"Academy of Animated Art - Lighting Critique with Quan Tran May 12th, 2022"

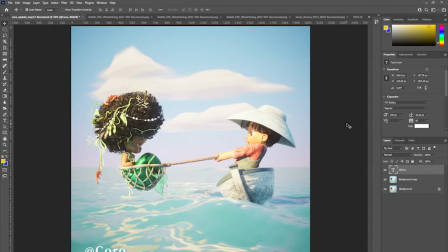0:08 All right, we're going to jump back into another critique. First up, we've got Cora. Cora, I see you've brought the sunlight and warmed it up around. This is looking really, really good. Really liking what you've done.
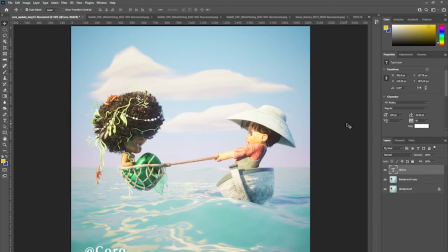0:26 So the warmth on the characters, on the figures, really makes it pop from the blue and the green in the background. So the water and the sky. Um, they really pop when you've got warm colors, contrasting.
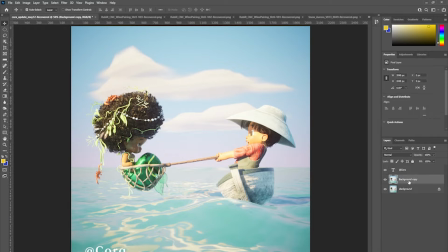0:46 I guess the only comment I'd make is perhaps you could
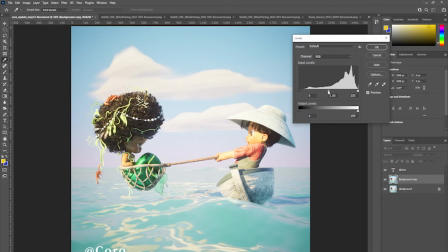0:51 bring down the key light, so the sunlight could probably go down a little bit.
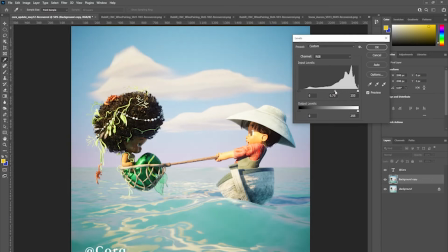0:59 I'd say maybe like half a stop, something like that.
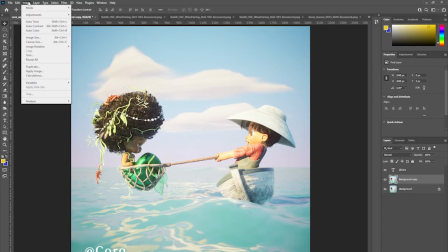1:03 Let's use the exposure tool.
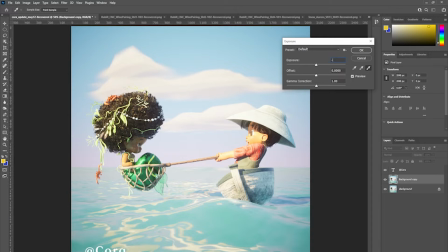1:08 So if you went down, let's see, half a stop,
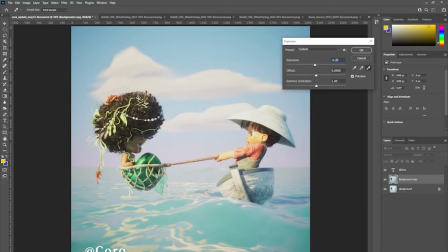1:17 maybe quarter stop. Yeah, maybe a quarter stop down. Um, on the key, it starts to feel not too hot.
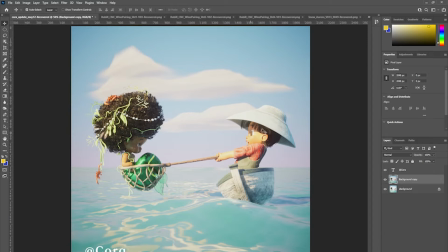1:29 It's actually really nice that it feels a little bit blown out on the skin there, because it does make it pop. And everything else looks great. I think you're good to go with this one.
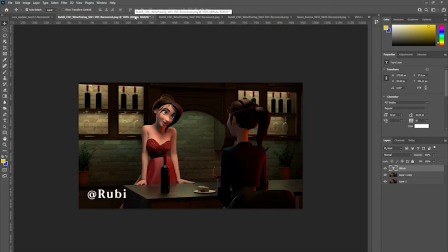1:45 Thank you. Ruby. So yes, so I see you've done some iterations on this. It's looking, it's looking really good.
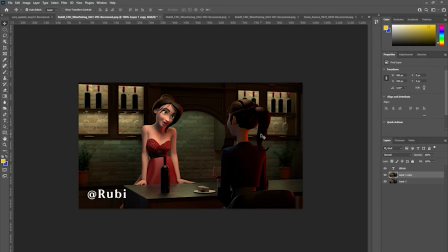1:57 Um, I see that you've got some more red as a kind of a rim light there, and that's looking great. I would uh, I would suggest maybe
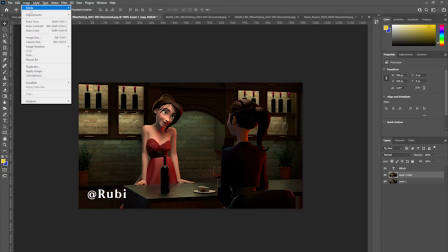2:17 bringing down the exposure on the characters.
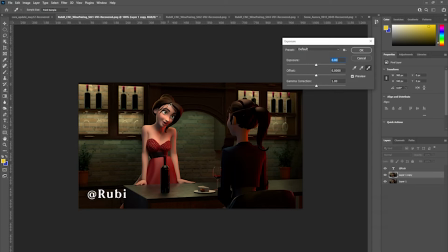2:23 So at the moment, let me just pull up the reference.
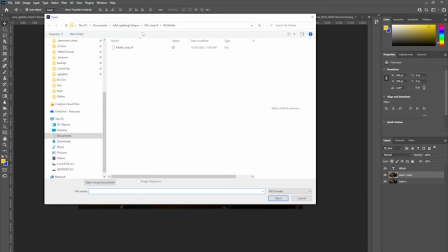2:32 Let's see.
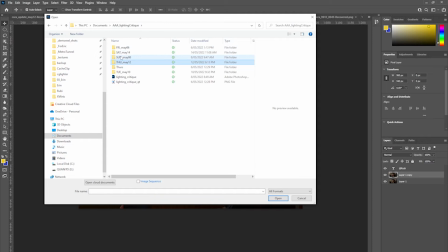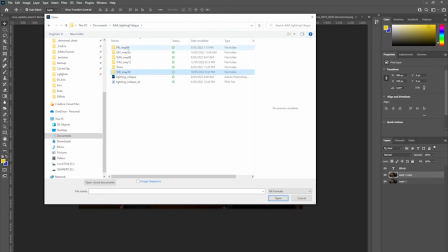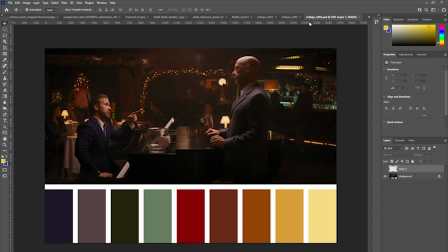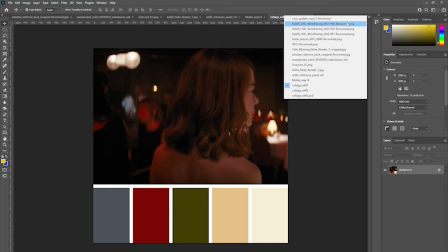3:16 All right, so um, you can see from the reference that
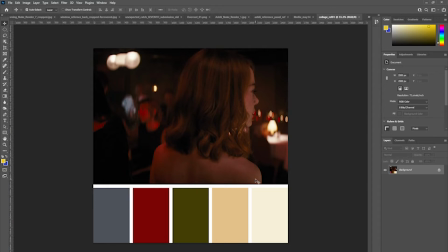3:26 the the fill light is really soft and diffuse. Sorry, the key light is really soft and diffuse here.
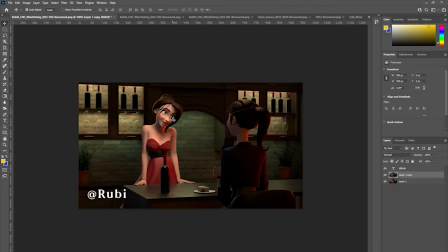3:34 And I'm looking at yours, and I feel like maybe where you, you either need to bring down the exposure on that key,
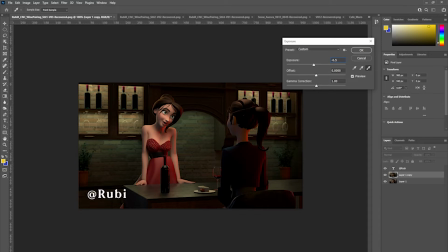3:47 say, let's see, maybe half a stop, maybe half a stop, and if you brought it down by half a stop, and I would maybe put a little bit of a tint onto the key,
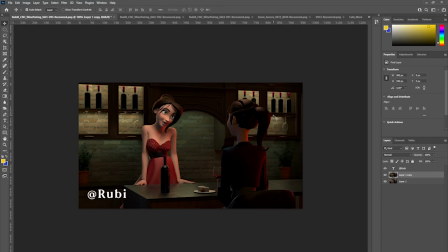4:04 because I feel like the light's looking a little bit too neutral.
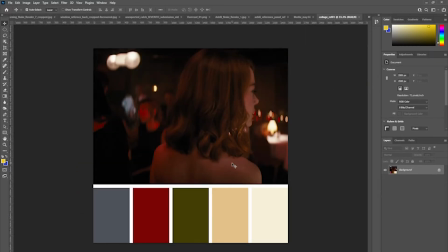4:09 And just looking at this reference here, I feel like the light is probably got some sort of gel on it, like a warmish, either like a, something like that, like a yellowish kind of tint on it.
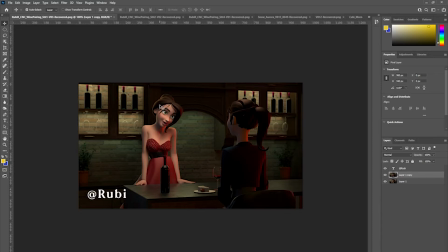4:26 So I would encourage you to explore maybe warming up the key light and bringing it down. And I would try and bring down that green background wash on the wall.
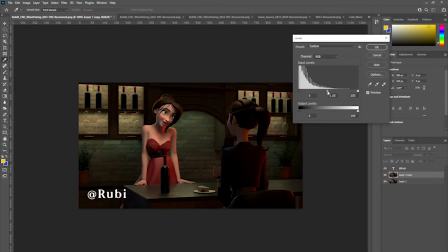4:44 See how you go about bringing that down by, down to about there,
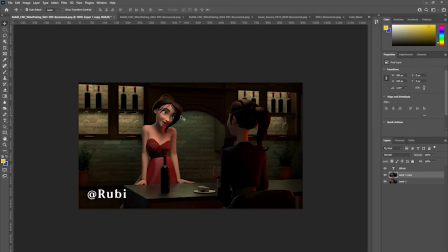4:51 something like that, just so it doesn't compete with, um, the lighting on her. And same with the lighting, the backlighting on the wall there on the bottles as well. If you could generally bring that background wall down by, I'd say half a stop, to even
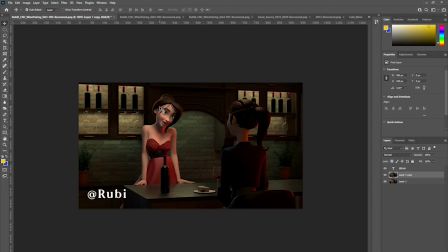5:11 one stop, I feel like it could really help the reading of these characters. I mean, I know that
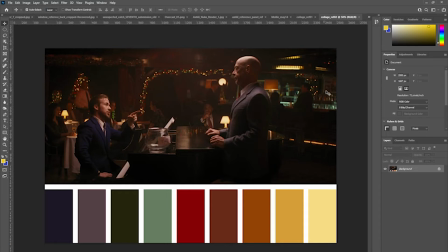5:23 these characters here, or even looking at this bar here, um, it feels like the fall off from the green lights is there's a lot of the fall light's quite swift, and so it falls into darkness quite a bit.
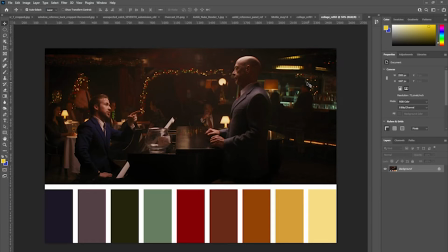5:41 Um, yeah, I encourage you to maybe study this section of the bar and see that
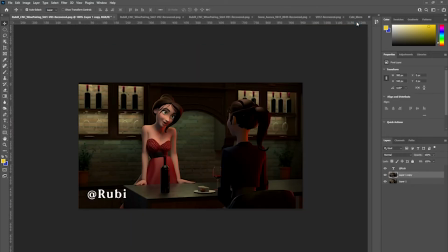5:48 there is green light, but maybe it sort of recedes a bit more. And in general, the fill in general in the scene needs to come down.
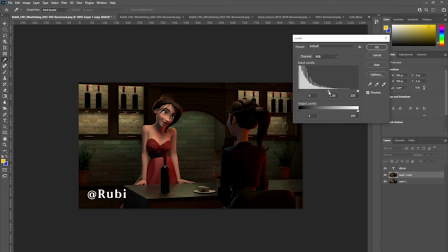5:58 I feel like it needs to feel like, it needs to feel like maybe that's going a little bit too far, but something like that, just to um,
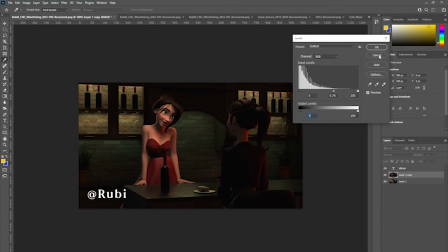6:17 I guess make it feel like it's this kind of dark and mysterious.
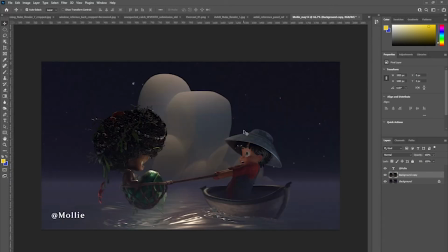6:23 There's a kind of mysterious quality about this. Um, sorry, about this light.
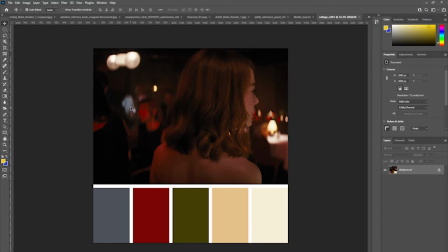6:29 Um, this these figures here. There's a little bit of red on her, um, and he sort of recedes.
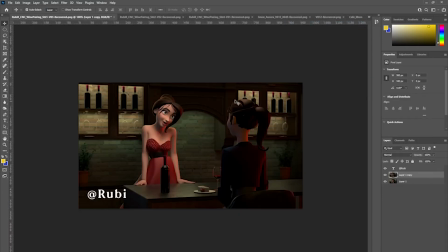6:41 I'd like to maybe get some of that quality in your image. Um, yeah, just bring the lights down, bring the house lights down, and especially the background lights here.
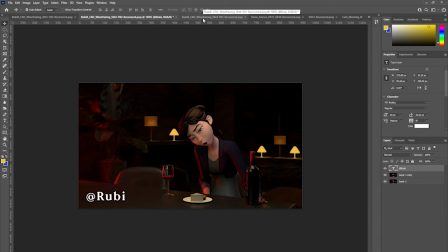6:59 But otherwise, it's looking really good. Yeah, so this could benefit from maybe bringing down the key that's on her. I'm guessing it's probably coming from this angle here.
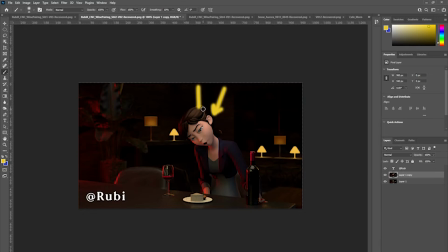7:20 I would maybe bring it down a little bit, something like that, maybe half a stop. I'm really liking, the way you've lit the background planters. They are great. It really is.
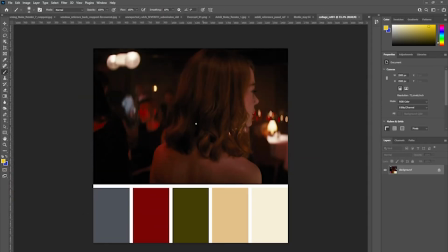7:38 It really feels like it's in keeping with, these reference images here.
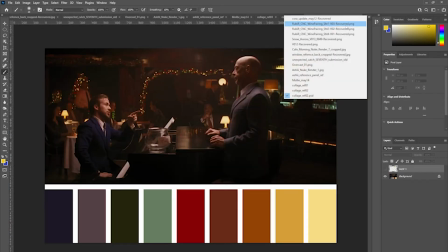7:47 Um, so I'm really liking that.
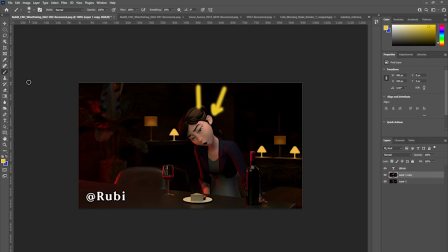7:53 I would try to encourage you to maybe darken this foreground um, bar element, and um, the background actually feels pretty good to me.
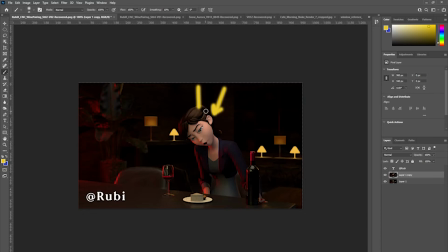8:09 I would just bring down the key light on her, maybe warm her up a touch with maybe like a yellow or an amber sort of tint.